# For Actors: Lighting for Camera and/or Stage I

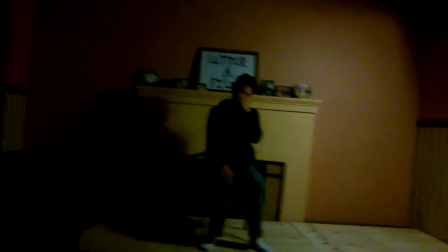glasses for a lot of this stuff. Okay, so you ready there? Yes. Okay. Thank you.
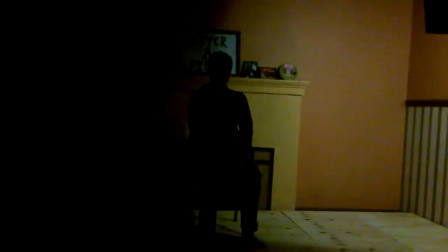Okay. So I'm just going to go through the basic lighting positions. I'm going to burn out these corneas.
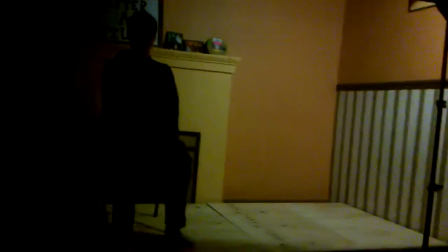Goodness, it hurts. I'm totally blind right now. Okay. So we take it up a little bit more, so I'm not too directly in front of you.
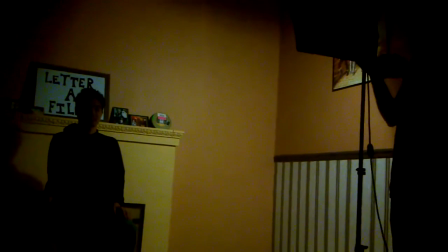Out of necessity, we tend to light from above. Okay, guys, pay attention. Hold on, let me.
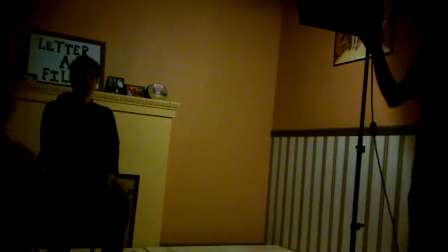Yeah, Okay, so he's gonna run you through the different lighting.
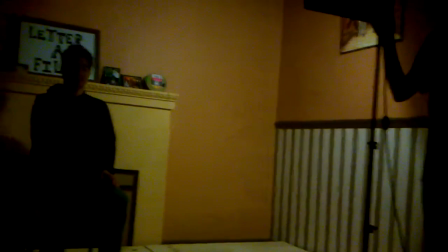What would you call them? The positions. Categories, the positions. And what you're gonna want to do is learn how to manipulate that light by
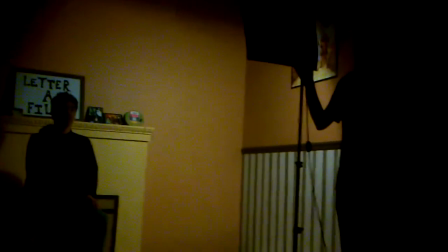using it to your advantage by turning toward or away or up or down from the light, if that makes sense.
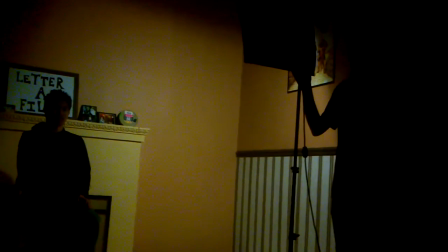Does that make sense, guys? Mm-hmm.
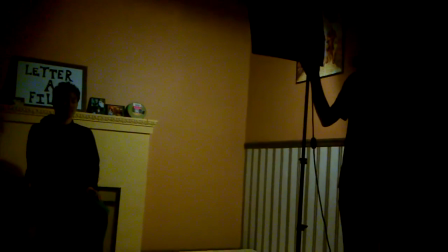Okay, so right now he's just going to show you the positions, but eventually what you're going to want to notes. yeah, what you're going to want to be able to do is turn yourself
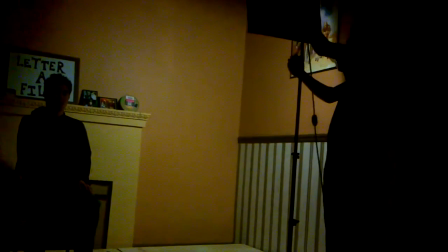to work with the light. So here we go.
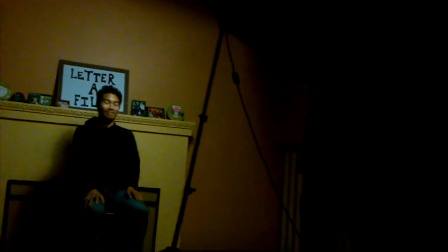Okay. Michael. He's so beautiful. This is first position.
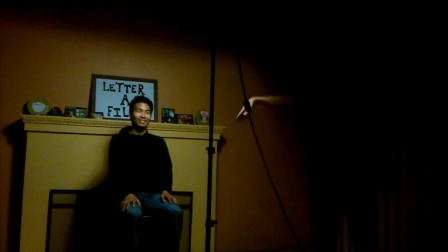Normally, if we're doing something happy, we'd probably have a nice fill light and a backlight. Yeah, there would be other lights.
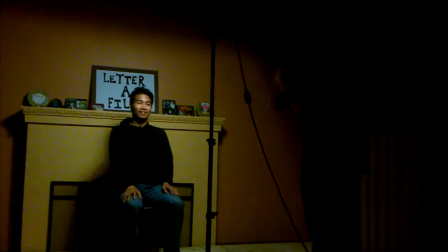There would be other lights in play, but this would be your basic happy, like, good mood position because his whole face is lit.
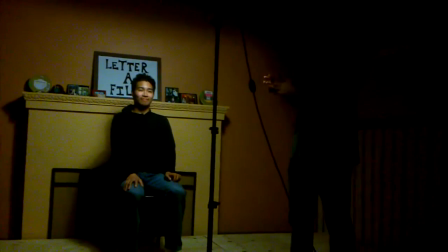There's very little shadow, and if you put a fill light on that, it would all disappear, and you would see pretty much everything.
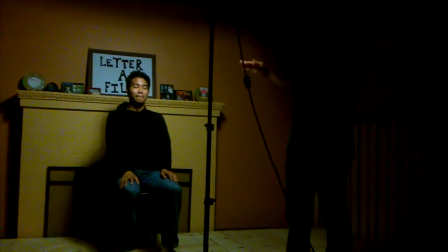Now I'm going to have you do a really quick exercise and review this in each of the positions. Okay, I want you to look down.
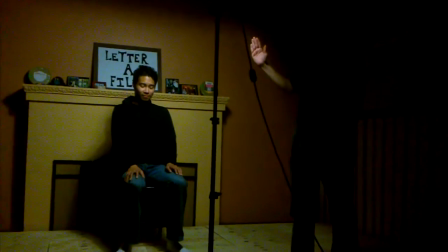Bring your head all the way down. Keep going, keep going, keep going, keep going.
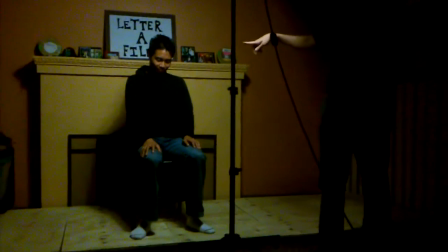Right about there, you see enough shadow underneath his eyelids, so if you open your eyes and look straight up toward them, now he looks sinister.
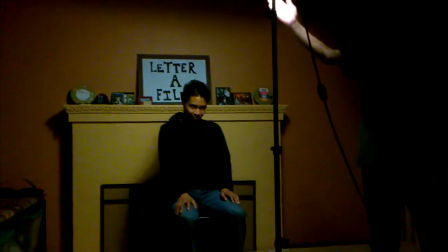So if you turn instead and tilt your face directly toward the light, but keep looking toward them,
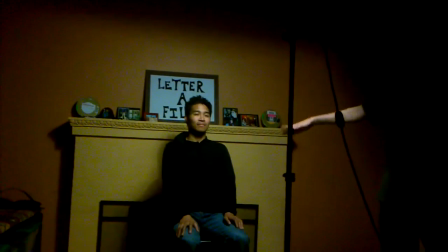that's about as bright and happy as you can get in this position. So remember, like, you're going to want to know where your light is.
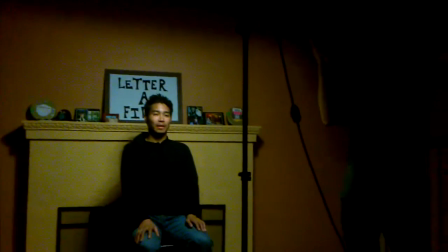Directly toward it is happy. Any other direction can give you some form of darker or sinister from that.
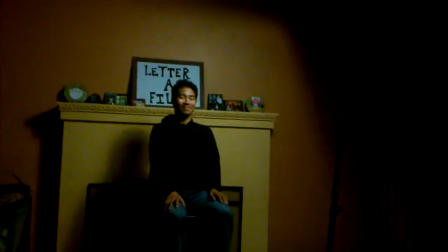Let's see. So that's first position. Let's go to second.
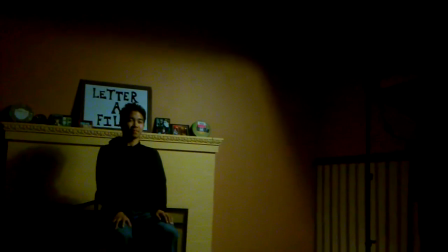Let's see. Right about here would be a good second.
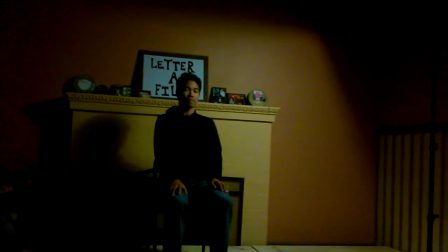He's not quite in Rembrandt. He's got, you know, more of his face coming off.
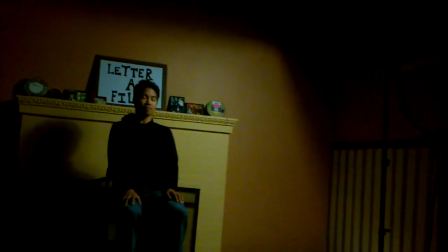You see good shadows on one side of his face, shadows off of his nose, stuff like that.
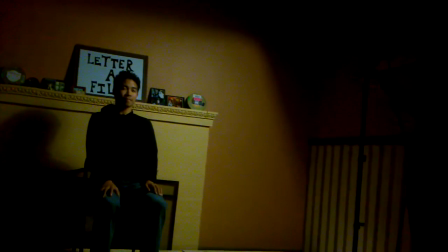If you're okay for this position, you still have a good bit of play when you're acting.
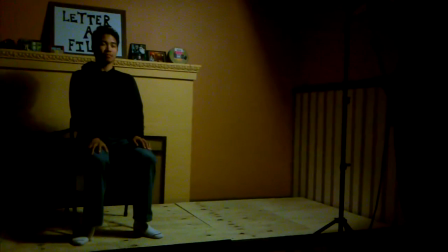So let's say you say something happy, like look over here and say, I like puppies or something toward the light. So just tilt your face toward the light and look the other direction.
I like puppies.
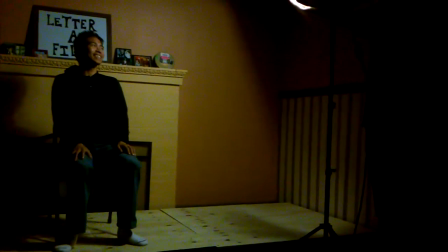Okay. Now say look here and say I like puppies, and then look toward the container down there.
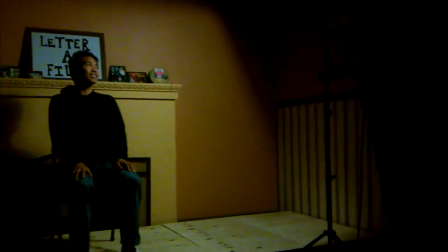You see where it is on the. And then when you look there, I want you to say I like to eat them. So I say I like puppies up here.
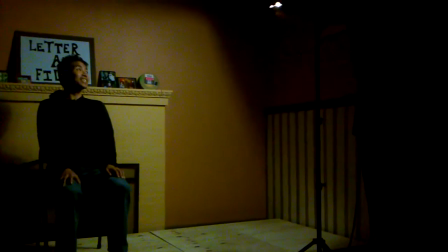Oh delicious. Yeah, when Cody did this, it was so scary.
I like puppies. I like to eat them.
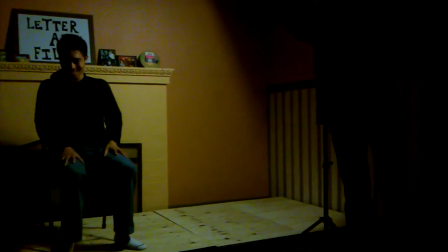Ooh. Okay, so looking straight toward the door. Okay.
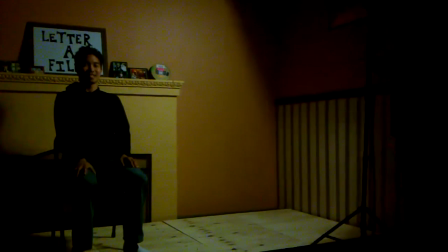We're going to put you in Rembrandt. You see right about
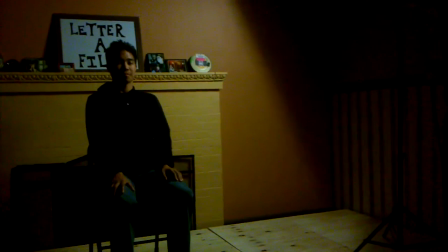there. That's not quite two eyes. That's about a Rembrandt. So as you can see, there's a triangle right here on his face.
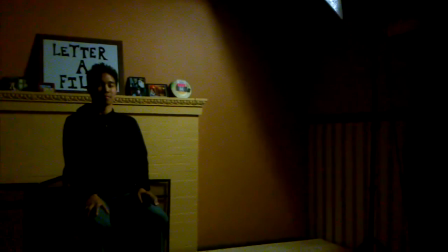That's why they call it the Rembrandt, because when Rembrandt painted people and he did his light sources, this was almost always what he ended up with.
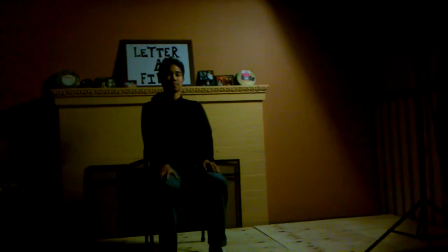And he would paint like very realistically, so he would actually cast the shadow of the nose properly, which almost nobody would do in painting.
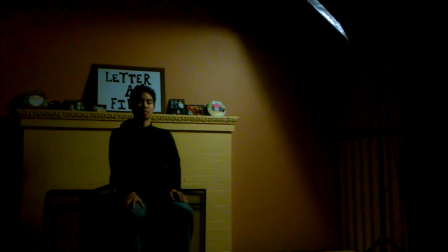But this is much more sinister in general when you're doing lighting.
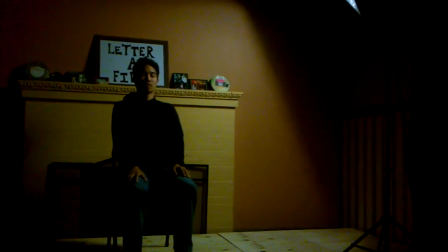This is much more like, you know, this person is deep in thought, or they're brooding, or they're angry, or something like that.
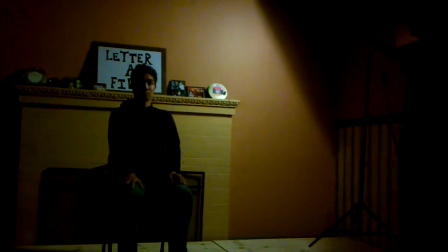You would do this. The other one is if we go to, oh, you're hard to do the two eyes on.
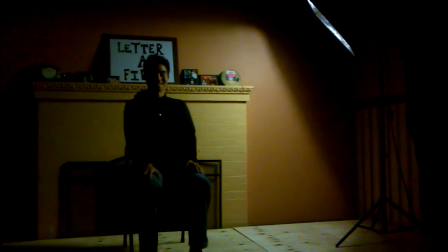It's the shape of his face. It is the shape of your face. It's beautiful.
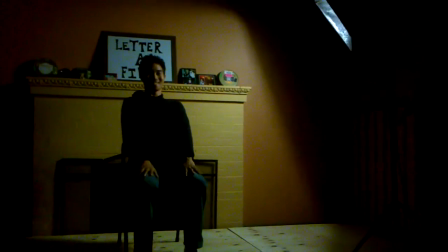Let's try this. Get a two eyes on that. Yes, right up there.
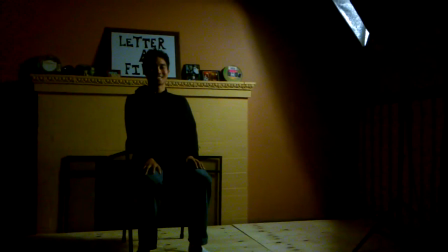Oh, I'm just being honest. Just saying how it is.